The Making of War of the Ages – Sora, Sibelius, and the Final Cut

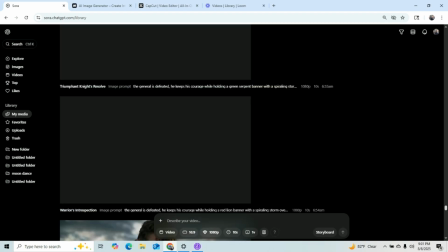12:34 I can barely move the scroll bar without it jumping a crap ton of videos.
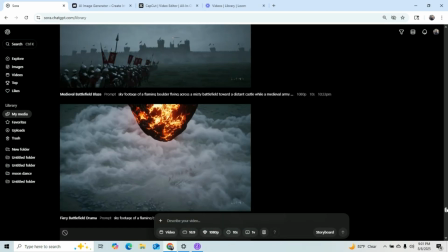12:39 So I guess this is probably a good spot, because this is when transforming starts to happen.
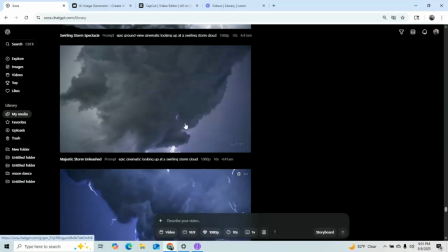12:46 So this is where I kind of realized that this is the moment of the time change.
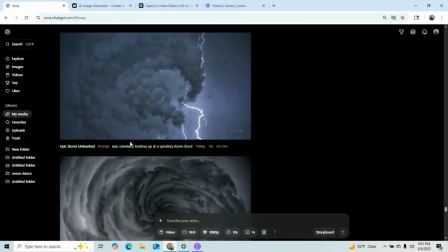12:51 There's going to be a clash. So there is actually a story in this video, and the story is that the war is not the war of the men.
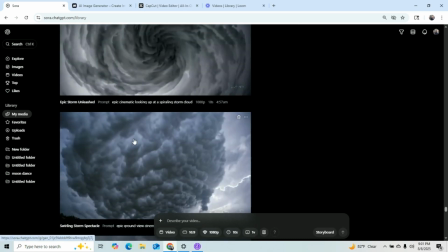13:02 It's definitely they're fighting someone else's battle.
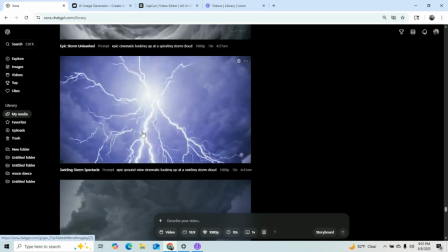13:05 They're representing, their allegiance to the lion banner, their allegiance to the serpent, whatever.
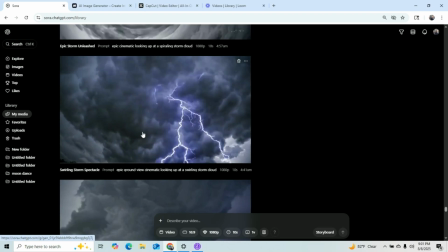13:12 And your first thoughts might be, oh, maybe the serpents are the bad guys, maybe the lions are the good guys, but it's not about that.
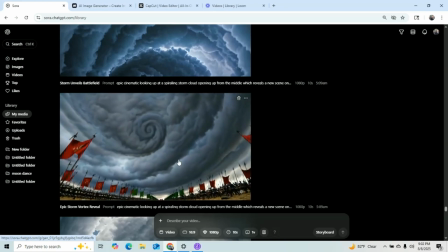13:21 It's literally, it's a battle bigger than themselves, and they're just kind of pawns.
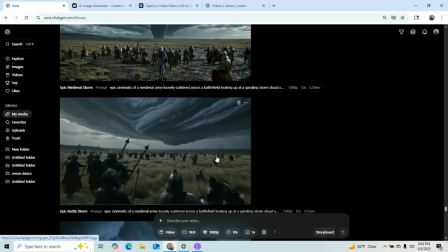13:28 I mean, that's essentially,
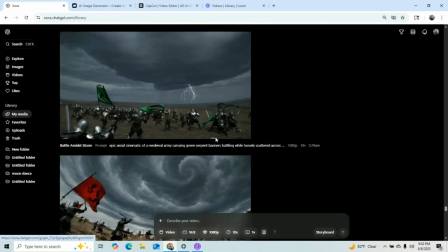13:30 and it's through all time, from this time to the future, until the end of all things.
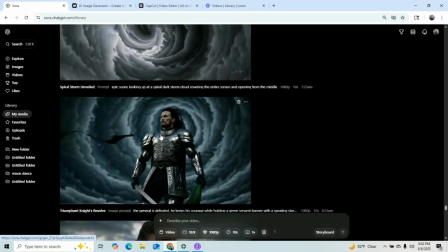13:42 So if you keep seeing these guys' faces, this is me. There you go. There's a shot that got in there.
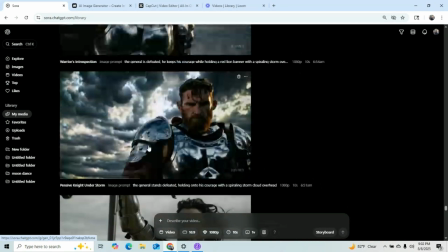13:47 It's me trying to get any more content out of our guys.
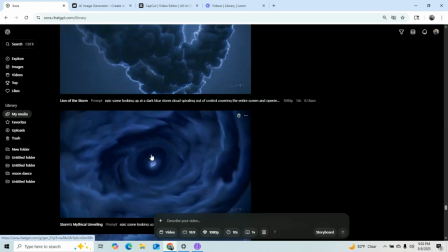13:52 Because even with Sora, it's still difficult, because you might get much more variety on your shots.
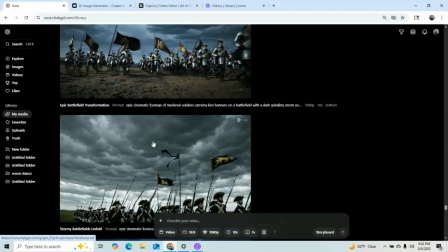13:58 Like, more things can happen, but there's always an issue with every shot.
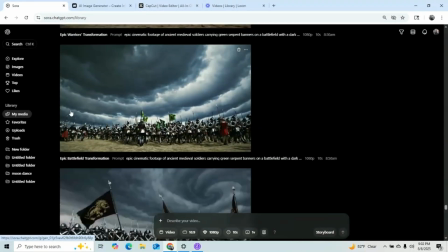14:04 I don't care what shot it is. There's an issue with it. And a lot of times the whole video is the issue.
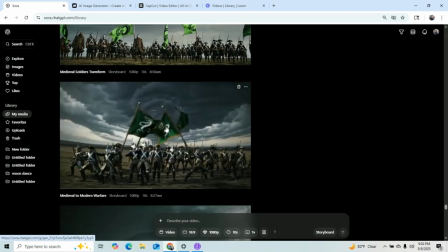14:10 Everything. So, you're always trying to find what's usable here.
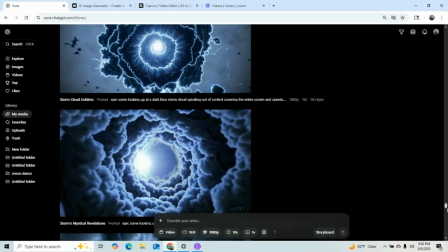14:17 So, okay, so they're going into the new time period, portals and all that.
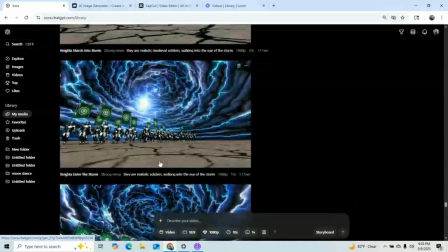14:26 Just to get the simplest shots, like soldiers walking into a vortex.
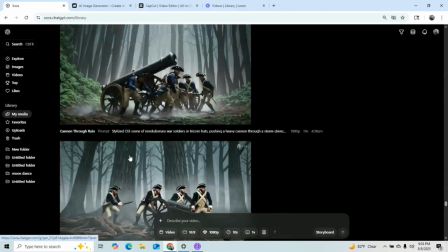14:33 Constellations. Came back to the constellations a million times. Started to establish some of these early Revolutionary War shots.
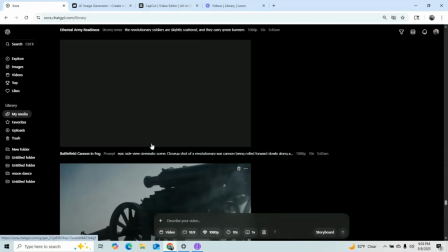14:42 Still wasn't sure the direction or the tonality.
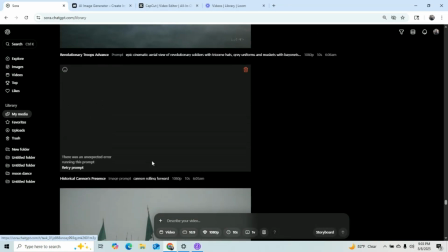14:45 I was hoping to maintain ultra realism, so most of these shots I was thinking I was going to go this direction,
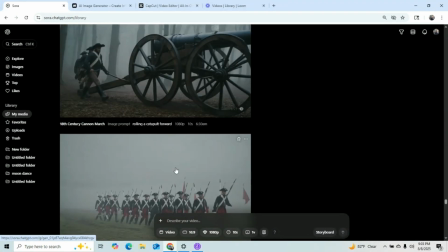14:52 but what turned out to be was my revolutionary shots all turned out pretty CGI,
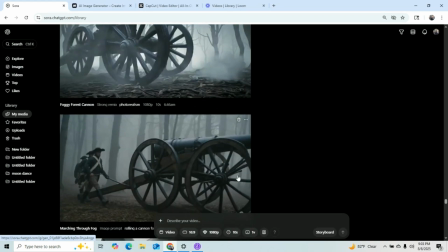14:58 which was what I didn't want, but actually it's the only way. Like, there's a reason why revolutionary time period looks best animated,
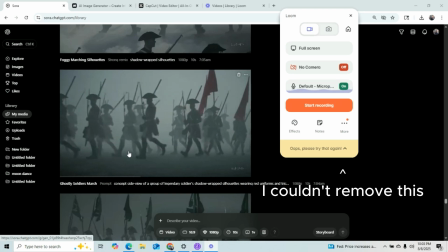15:09 Alright, so I actually had to cut the video because when I went above, all these videos failed to load and I was waiting for a while.
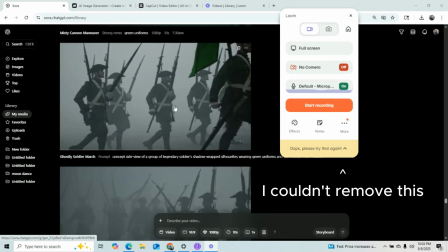15:16 It was just too long. That's what happens. I have them all loaded on the same page.
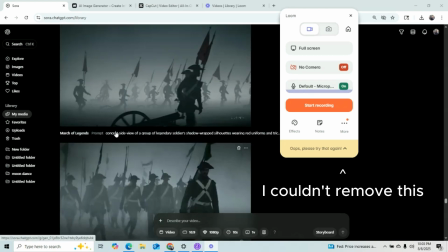15:21 I have no way to really separate them, so it just really bogs down to have them all loaded at once.
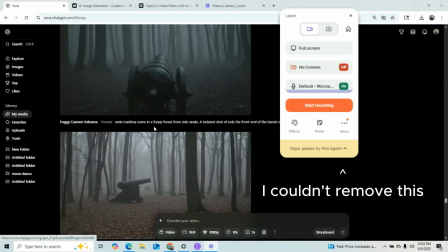15:25 So I'm just going to talk about a few more things here.
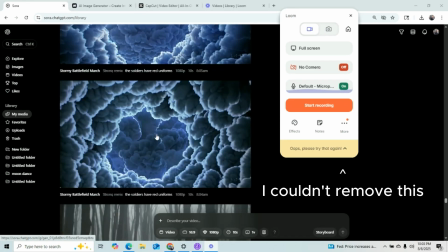15:29 The fact that it's foggy and the use of silhouettes and clouds,
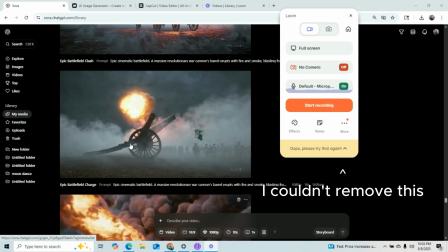15:36 these things automatically give your video a certain tone where your other descriptions almost don't even matter,
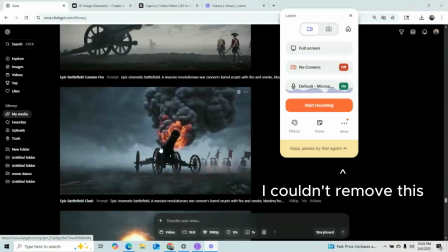15:43 because you can say anything you want, but if it's a daylight shot, it's not going to turn out very poetic looking.
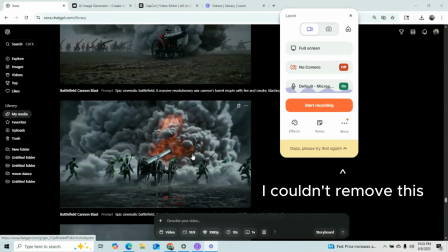15:50 It just defaults to a certain style when it's daytime. So the fact that everything is cloudy, foggy, nighttime just really lends itself.
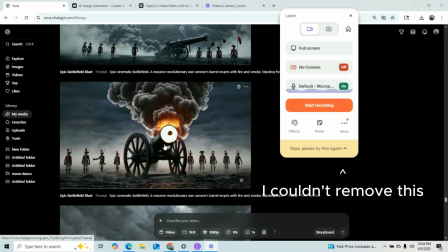16:00 So that's one of the most important things about, especially this time period, because of the fact that
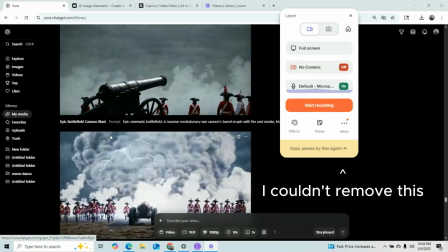16:07 this time period does look kind of weird when it's photorealism. Using that silhouette really helped.
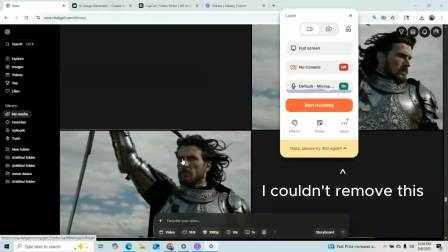16:12 This is me trying to get our generals into this time period.
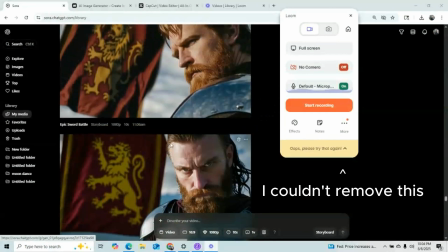16:18 I ended up having to do kind of some creative things to get them to be able to fight.
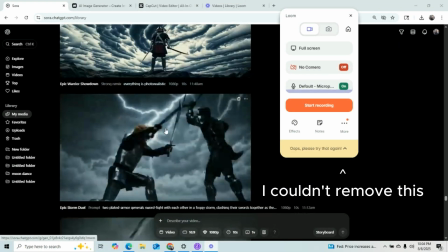16:25 For example, I had to put them on the same screen together.
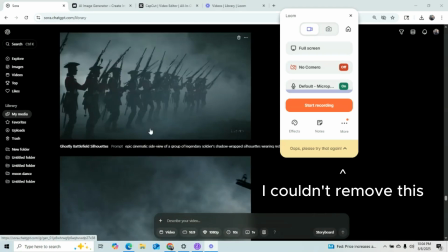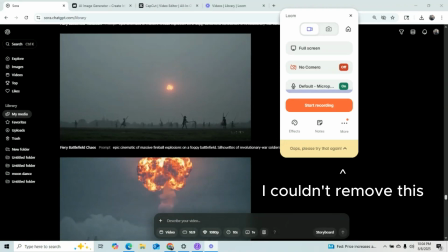16:33 Yeah, I'm struggling with that projectile. I'm trying to get to the part where I put them on the screen together.